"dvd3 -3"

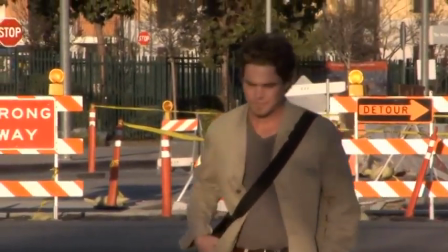Okay, in this section we're going to explore how to move the camera on the tripod.
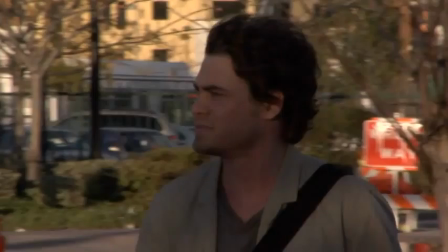This is just by using a tripod and all the different things that one camera operator can do with just a camera and a tripod, and by changing the focus rather than zooming.
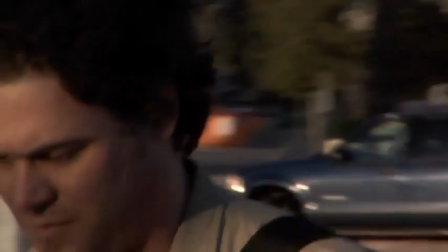That's the first shot right there that we're going to talk about.
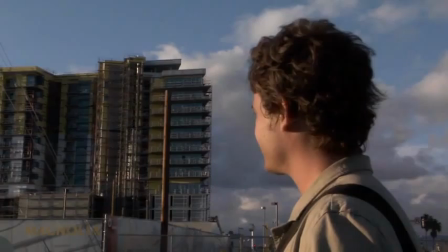This is another shot, and we're going to talk about a bunch of series of other shots that we did at the same time while we were doing these two shots.
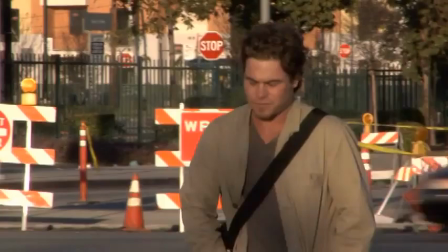We did a whole series of locations. This is the first location, just a couple of street sides that we did down in Los Angeles.
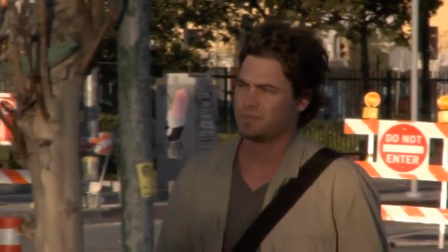Um, we selected this particular background because of all the different signs that said wrong way.
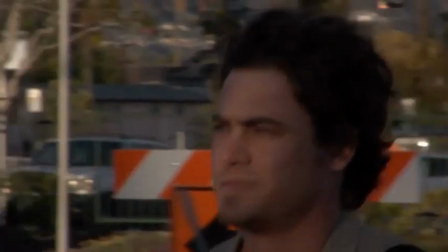And, it was kind of like a little subliminal thing in the story that,
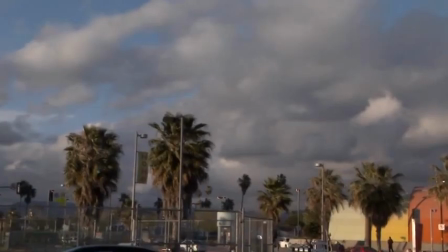just to kind of tell the audience that we're trying to influence Jake's
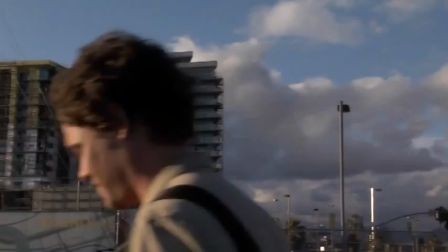perspective on his life by making it seem like he's going the wrong way. Him looking at a building under construction, as though he's the one under construction.
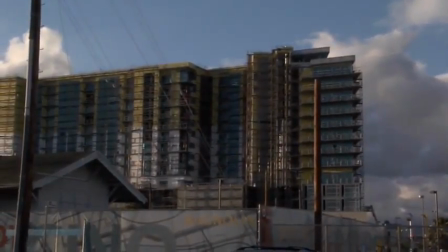And it's just one of those subliminal things. It doesn't really make an impact on a person.
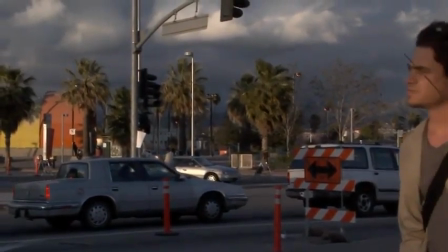They don't go, oh, okay, well, I get that the director is trying to say that Jake is under construction here.
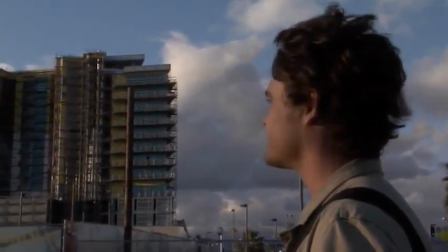No, it's not like that. It's just one of those things where just by stopping and looking at a building like that, you can enhance the general
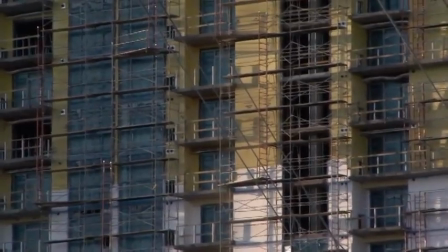ambiance and the general mood of a movie by putting in shots like that don't necessarily make a major impact or a major statement,
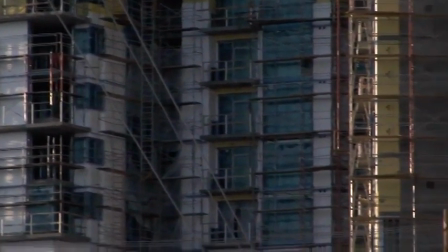but just sort of like little tiny little statements that all build up to a larger meaning in the end.
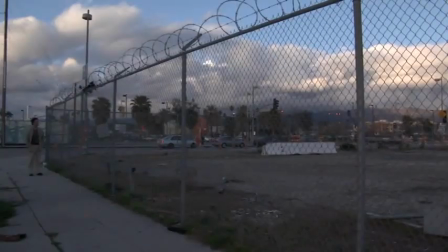And we shot all these little shots so that we can put them in throughout the movie,
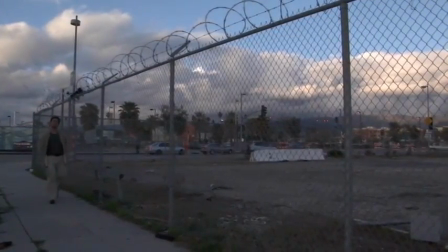as Jake going out on little walks of introspection to kind of look inside and figure out what he's doing with his life.
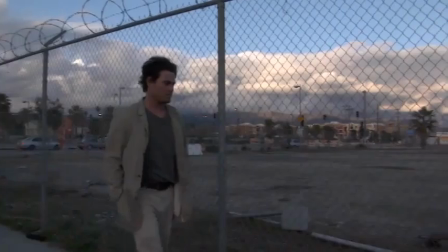For instance, there's another example. We could have selected any location to shoot this at.
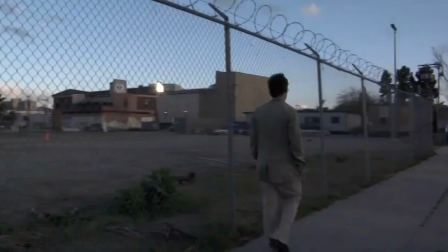It didn't have to be at this particular location, but I like the fence and the barbed wire on top,
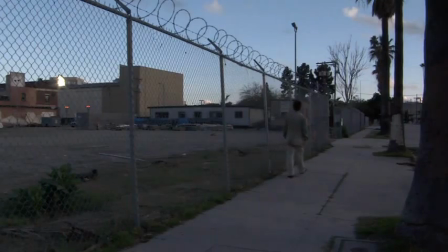and him walking by the fence and the barbed wire as though that he's trying to cross across this threshold of fencing and barbed wire to get into another aspect of his life where he
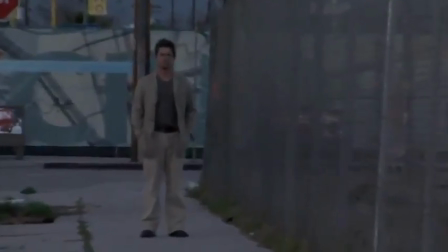can actually become a writer. And it's just not happening for him. There's this big gate right there, and there's a huge fence, and it's just kind of preventing him from breaking through.
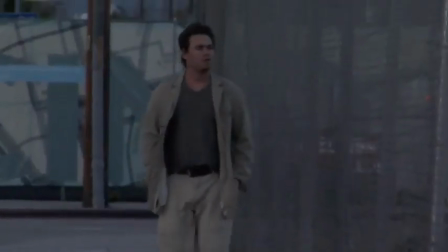And I shot that expressly for that purpose. I mean, when I shot it, I had that in mind.
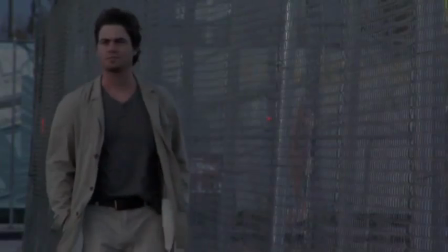And you find that when you're being a filmmaker, when you're going out and shooting these little independent films,
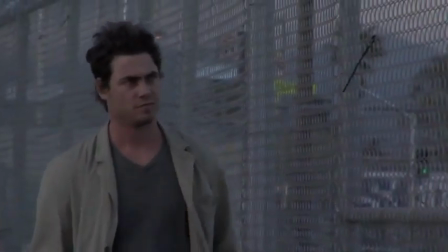these little shots really make a huge difference, because you think that the audience doesn't get it,
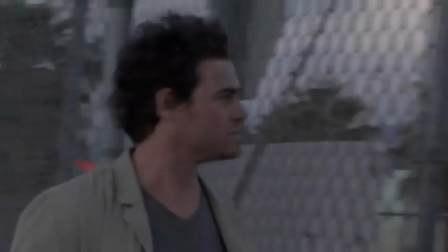but they really do. Even if they don't get it on a conscious level, they get it on an unconscious level.
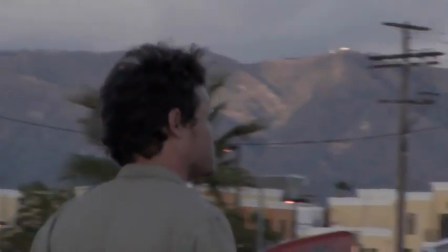Like I said, these are subliminal messages that you're transmitting to the audience.
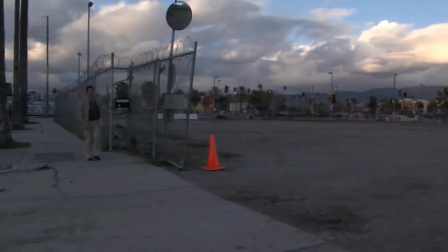Just kind of telling them that you've really thought about this character, you've really thought about this movie, and you know exactly where it's headed and what you're trying to accomplish with it.
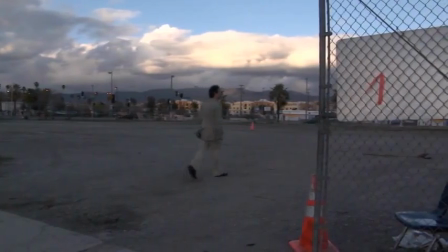And they get it, believe me. The audience is extremely intelligent, and they don't need to be spoon-fed things.
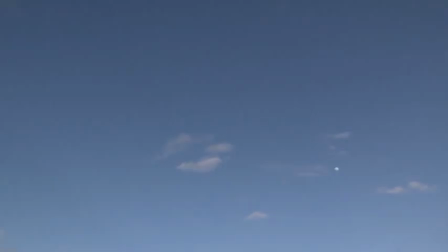If you put in little subliminal things, like, this is supposed to be Jake just walking to the bar.
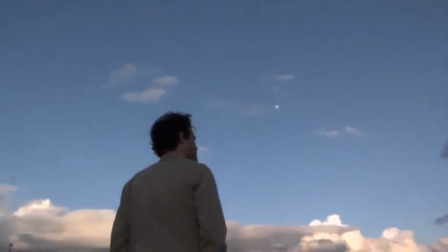And if he's just walking the bar and he's walking through this neighborhood and there's nothing really much to it and he's just thinking about his life,
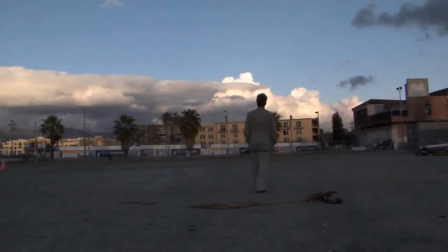you have a huge advantage as a filmmaker in that you can select any location at all that you want to subliminally influence your audience,
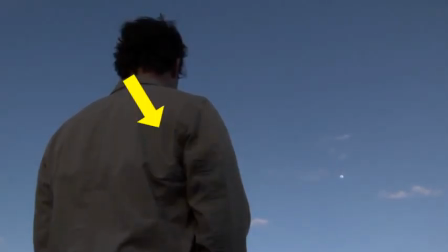by use of location, by use of setting, and that influences the mood in a huge degree.
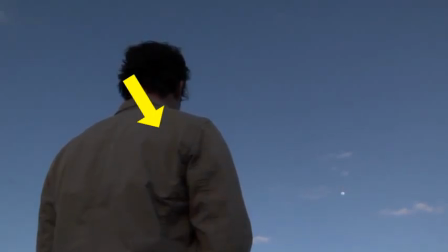I also want to show you one thing here.
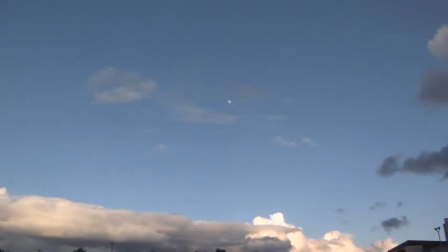When you're shooting and the sun is behind you, you're going to end up with situations like this, where you can see my shadow right there on his back.
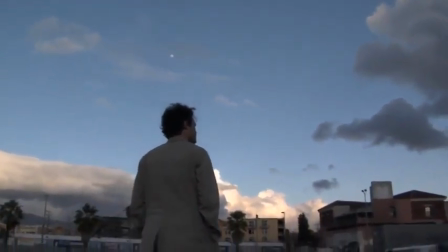That's the camera right there. So you got to pay really close attention. You really can't see those very well in LCDs unless you pay really close to attention of exactly how you're shooting.
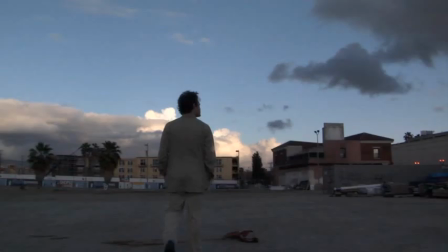Just be careful whenever the sun is behind you not to cast your camera shadow on the subject. So the way I cured it is by just going to a lower angle. And you can see there's a splotch on my lens right now. And I actually did not notice that until I got done filming all these little shots.
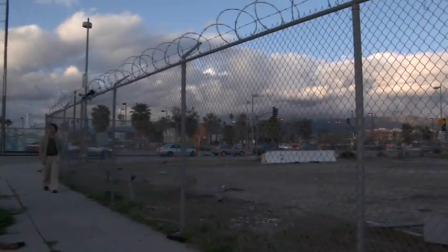And so that's one thing that you really want to pay a lot of attention to, is to clean your lens along the way as you're doing this.
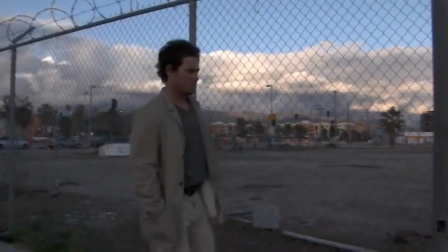So this is a panning wide shot. This is just a camera on a tripod doing a full 180 degree pan from left to right.